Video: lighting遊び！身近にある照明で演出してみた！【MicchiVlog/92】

ということでなんで照明にするかっていう部分なんですけど僕いつも外の自然光を使って撮ってるんですよ今まさにこれ自然光と部屋の上のライトを使って撮ってるんですけどやっぱり天気が悪い日とかそういう日っていまいちパッとしない映像になっちゃうんですよねそれもあって編集でこの日はこういったラットを載せるとなんかかっこよく見えるなとかっていう風で毎回ちょっと絵がねばらついてたんですよそれをなんとか安定できないかなと思って今回こういったライティングの動画を撮ってみようかなと思いましたなので早速電気を消していろんなライティングをやってみたいなと思いますいってみよう早速まずカーテンを閉めていきたいと思いますこちら側がカーテンになるんですけど
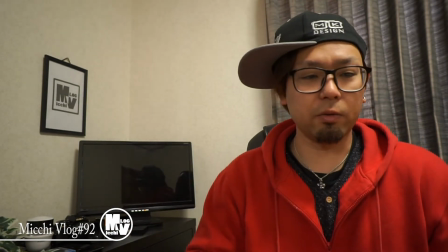288s
これカーテン閉めた状態ですどうでしょうか車高カーテンではないので若干光は入ってきたりはするんですけど
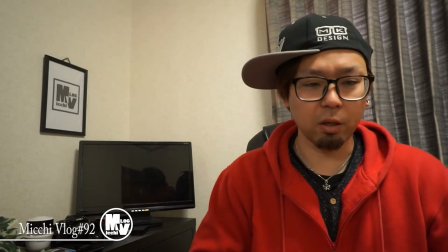296s
先ほどと比べると暗みが出たんじゃないでしょうか次部屋の上の照明消してみたいと思います
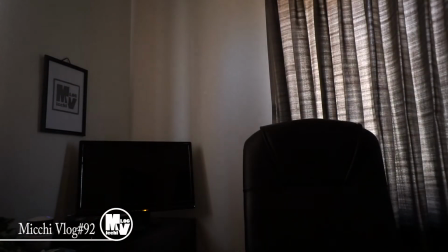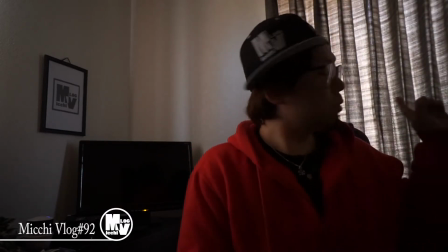310s
はいいかがでしょう後ろもちょっと光が入っちゃうんで
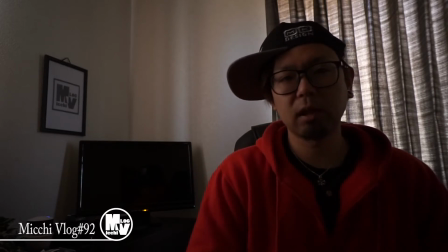315s
もうちょっとしっかりやろうと思ったらシャッターを閉めた方がいいかなと思います
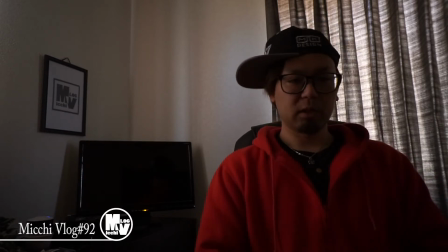320s
じゃあせっかくなんでシャッター閉めちゃいましょう
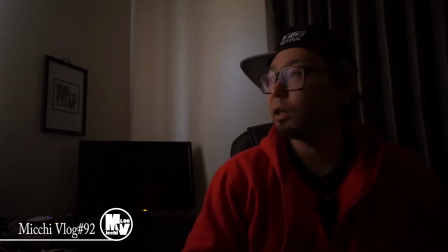328s
はい閉めましたなので今入ってきている光はこっち側の太陽光自然光だけですねここはシャッターがないので閉めれないんですけどこの状態でやっていこうかなと思います
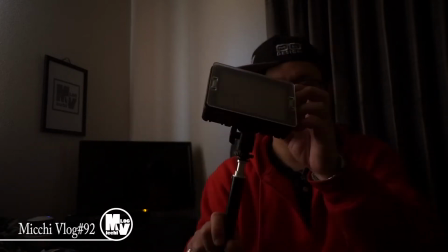341s
まず最初ね一番楽なこれユートビットのLEDライトをつけていきます
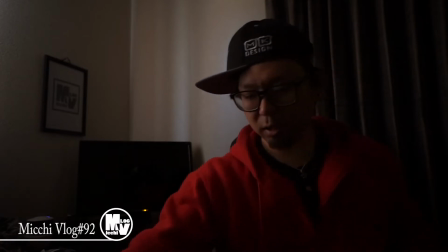350s
場所は僕のこの右下あたりでつけてみます
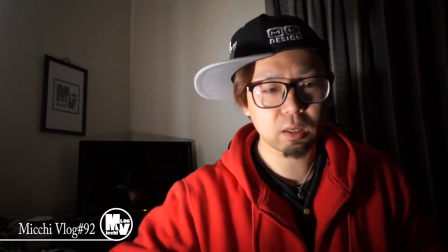357s
こいつねダイヤルで調整が効くんですよ
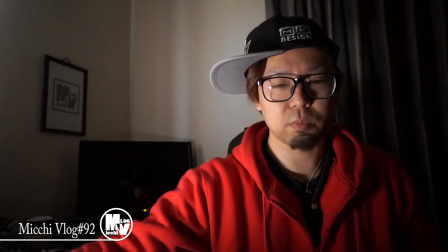360s
こうやって強くしたり弱くしたりなので一回ちょっと弱めで弱めでやってみたいと思います
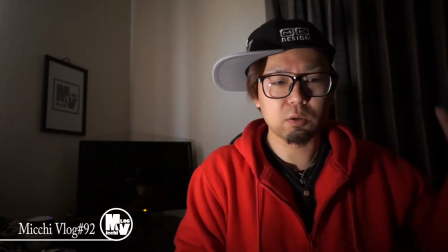366s
この状態だと右側がすごく強く当たっててこっち側がね多分黒つぶれするぐらいの感じかなと思いますなので角度もね多分気をつけた方がいいかなと思います次先ほどの金魚の水槽に乗せるやつを
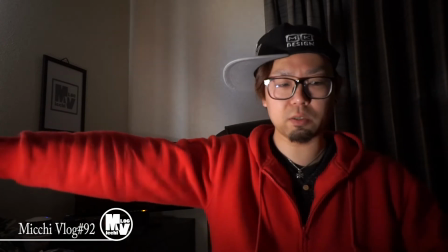382s
この右側ちょっと右前ぐらいに置いてつけてみます
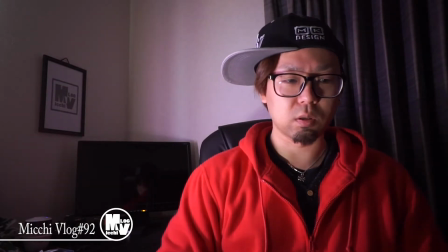387s
そうするとどうでしょうかこんな感じですちょっとなんか雰囲気出てきましたよね
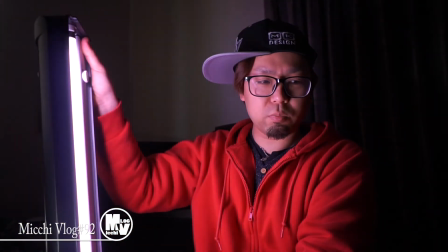394s
ちなみにこの照明がねこんな感じなんですよ真
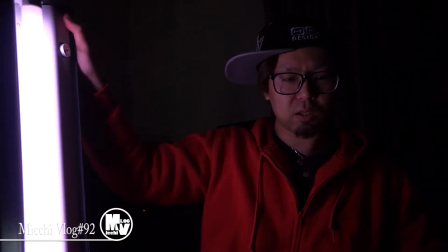399s
っ白じゃなくて金魚の照明って少し青みがかってるんですよね
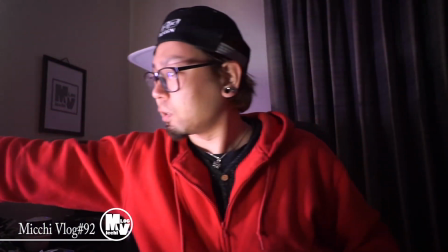404s
なので逆にちょっといい雰囲気を出せるかもしれないですこんな感じ結構ね僕はこの状態いいなと思います
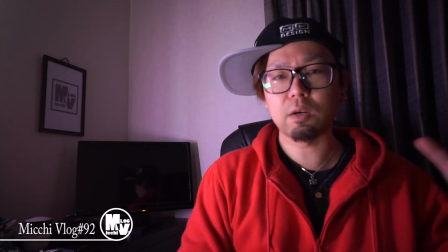414s
で若干このあたりね左側このあたりが暗いじゃないですか
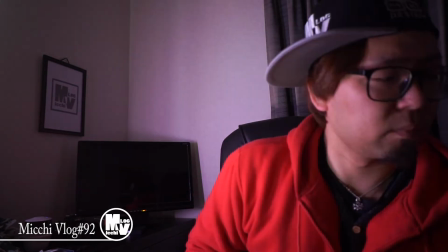421s
なのでこれを補うために先ほどの100均で買ってきたLED
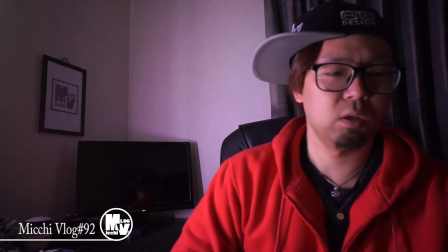426s
USBに挿すLEDライトをつけてあげるとこんな感じ
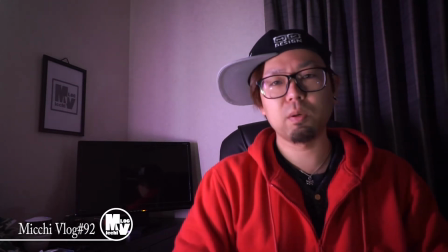432s
ちょっと見えますよねちょっとねなのでどっちがいいかっていうのは
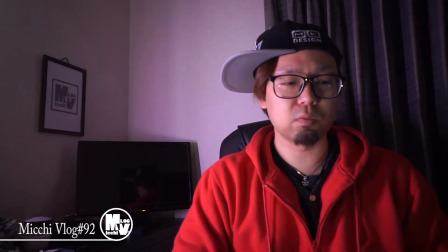439s
見た感じだと分かんないんですけどメガネに光がどうしても入ってしまうのが
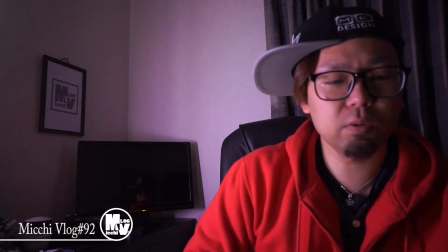445s
僕は気になるので消しておいてもいいのかなと思います
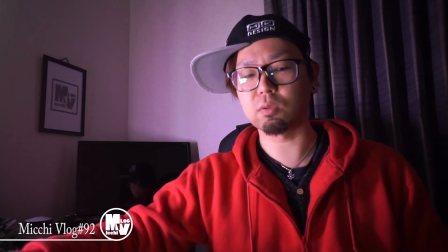450s
こっちの照明ここのこうするとLEDライトの照明がメガネに入るんですよ
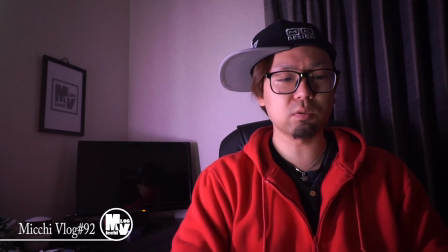457s
これをなんとか消したいなと思うんですけどそうするとこの角度モニターの位置とカメラの位置が違うんで
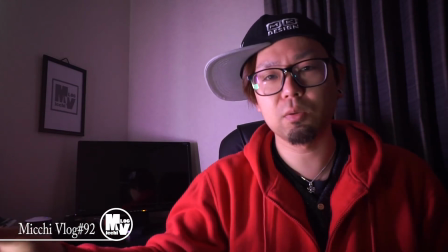463s
国が難しいんですけどあんまりこれメガネメガネの方にはっきりと光源が入っちゃうようだったら
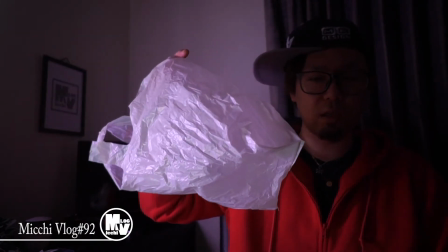473s
こういうビニール袋を使ってディフューザーの代わりにしようかなと思います
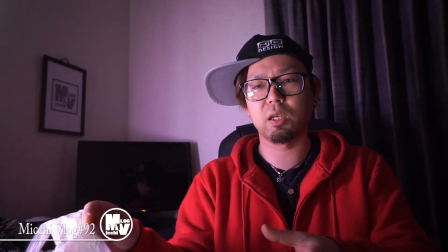479s
ディフューザーっていうのは光源を直で当てるんじゃなくて広げる効果を持つちょっと白い膜みたいなね
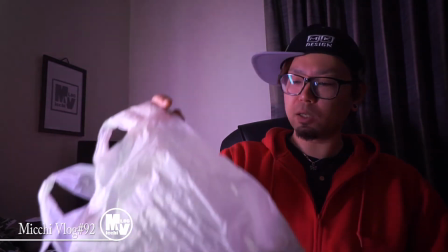486s
そういったものらしいのでそれの代わりにビニール袋っていうのを付けてみようかなと思います
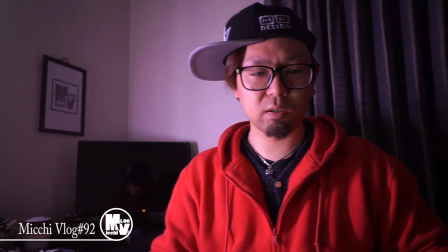493s
ビニール袋で上にポンと乗せるだけです
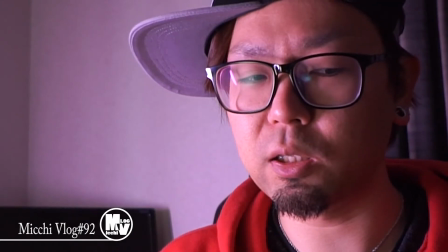497s
そうするとどうでしょうかメガネに入る光源が柔らかくなったの分かりますかね
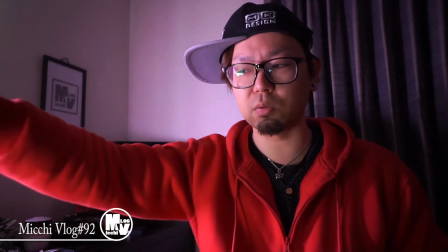503s
もう一回やってみましょうかこれを取ります取ると
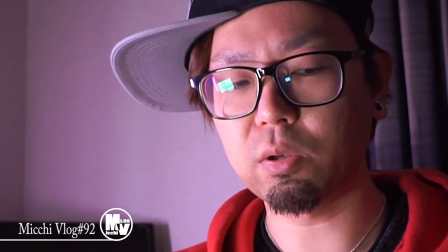511s
こんだけ入るんですよこんだけねこれをビニール袋でかぶせるだけです
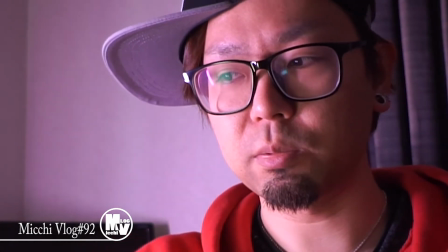518s
かぶせるだけかぶせるだけでどうでしょうか
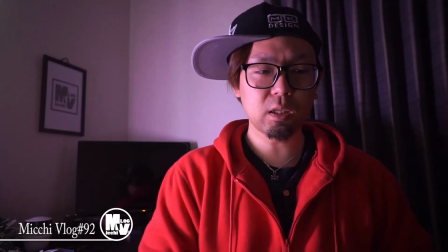523s
ちょっと柔らかくなりましたねこんな感じでメガネの入り込みっていうのが防ぐことができました
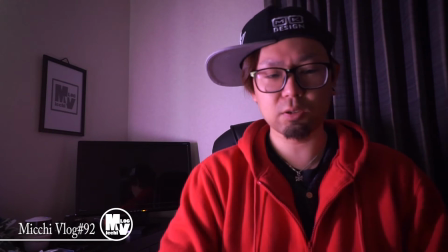530s
わりかしこんな感じ僕好きですねただちょっと暗いチャンネルだなみたいな風にはなるかもしれないですね
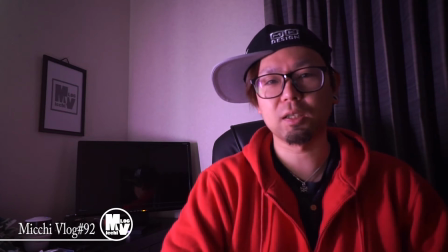537s
なんかねハウトゥーを出してるようなチャンネルさんとかだったらこういう感じでもね雰囲気があっていいかもしれないんですけど
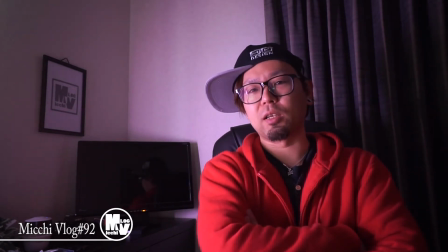545s
僕はねまだまだそんなあだこうだね解説できるデザインに関してはお仕事でしてるんでいいんですけどカメラとか照明に関してはまだまだなのでこれから勉強していく立場としては
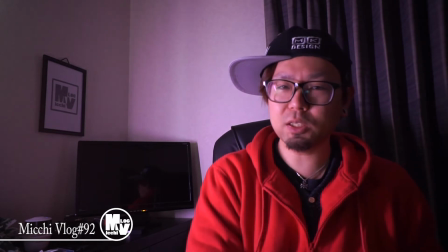557s
これがいいですよなんていうのはちょっとまだ言えないんですけど個人的には結構ねこういった感じも気に入ってます
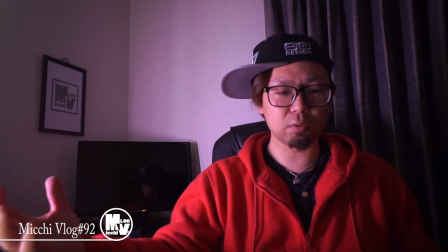565s
今これ照明をLEDライトの方を一番弱くしてる状態なんですけど
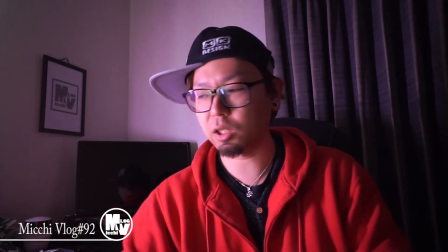570s
これをじゃあビニール袋かけた状態でMAXにしたらどうなるかちょっとガサゴソいっちゃうんであれですけど
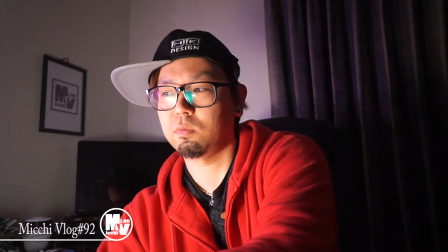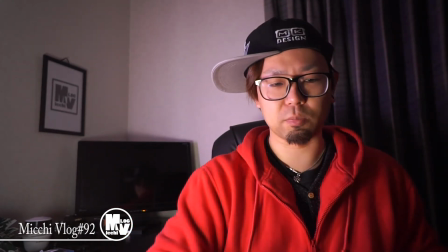583s
ちょっとピンポンきちゃいました一回止めます
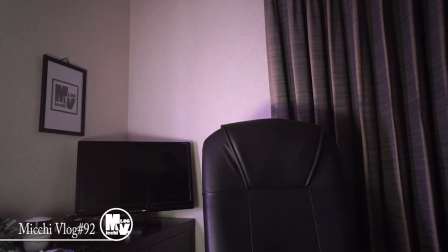はいということでちょっと物が届きました多分買ったものだと思うのでこれはまた後日
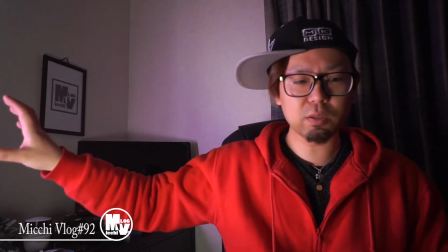598s
ということで僕が今使ったのが金魚の水槽の上に乗せる照明とLEDの照明
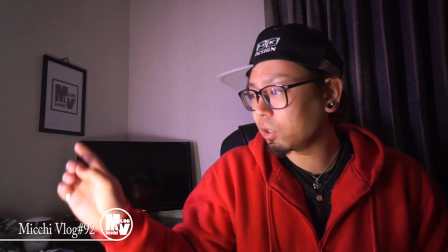605s
この照明もLEDの照明2000円くらい金魚の照明も多分それくらいだったような気がします
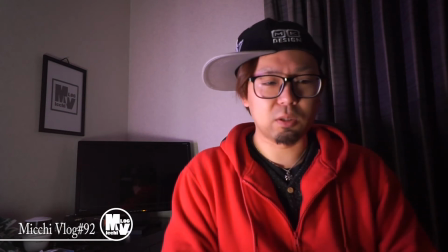612s
だったらやっぱ大きいの買った方がいいよっていうのもあるかもしれないんですけど
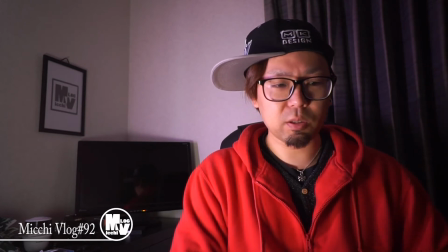616s
家にあるものということで使ってみました今これさっきLEDの照明の方をMAXにしたんですけど
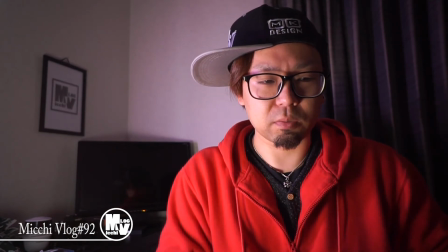623s
どうでしょうかちょっとまた雰囲気変わりましたよね青い光がなくなって
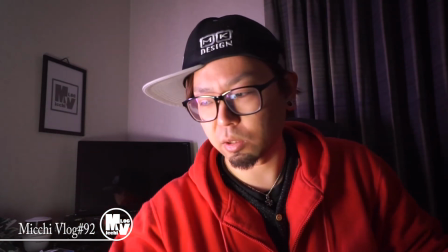630s
白っぽい感じが強くなりましたよねこれまた戻すと
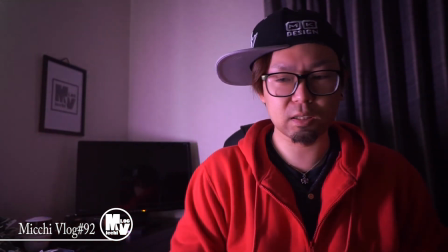636s
なるほどねこんな感じになりますこれ一番弱い状態ですね
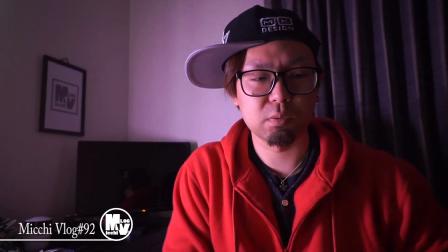640s
さっきと比べてどうでしょうかねどっちの方がお好みでしょうか
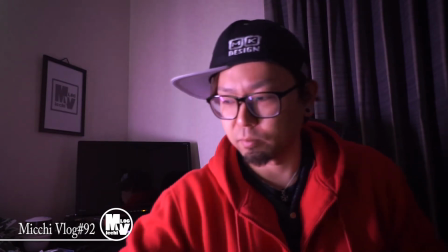647s
僕的には少し上げても良さそうだな
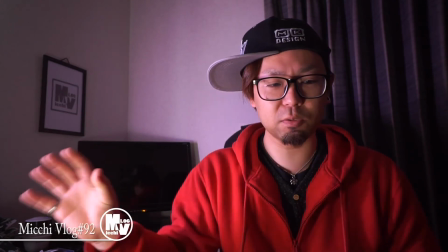653s
こんな感じかなあんま変わんないか結構ビニールの掛け具合とかによってもまた変わってくるので
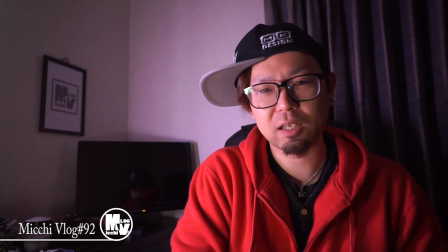662s
そこは試しながらいろんな調整をしたいなと思います
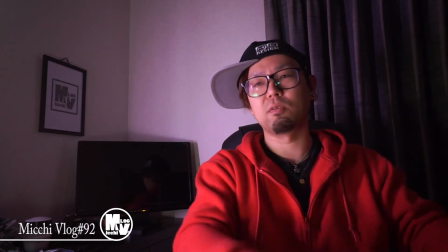666s
実は他にも鏡があるんですよ縦長の鏡があるんですけど
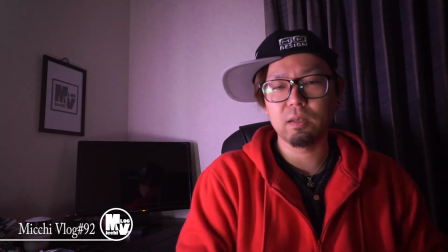672s
そこに照明がついててそれが白ではないんですけど
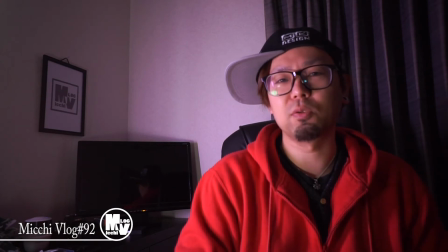676s
ちょっとオレンジっぽい感じそれも撮っていきたいなと思いますじゃあ今からつけてみます
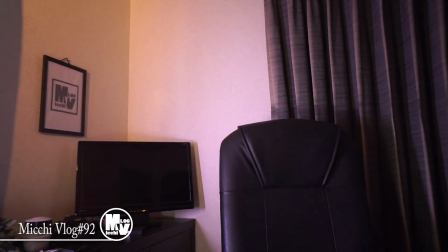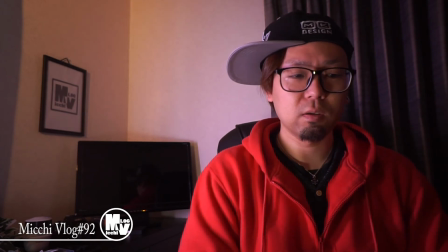687s
はいどうでしょうかまたちょっとなんか雰囲気変わりましたよね
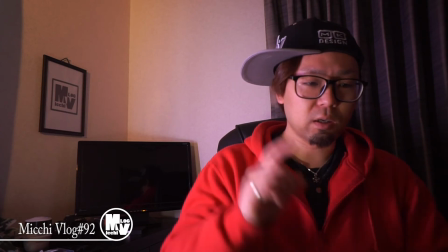690s
もうねLED照明じゃなくてあそこの照明はガラス電球というか
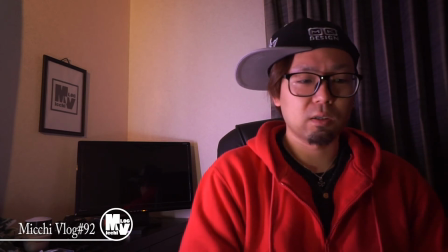697s
のやつなので結構柔らかいオレンジ色の光がね出てるんじゃないでしょうかただめっちゃ暑くなるんですよ
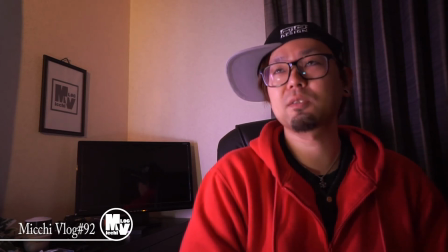705s
使い終わった後に触れないぐらい暑いんで理想はあそこもLEDか何かに変えたいなと思うんですけど
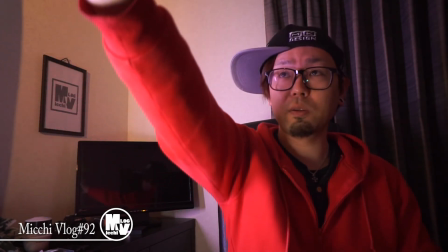712s
僕の正面カメラのちょっと右前正面を上に向かって光を当ててます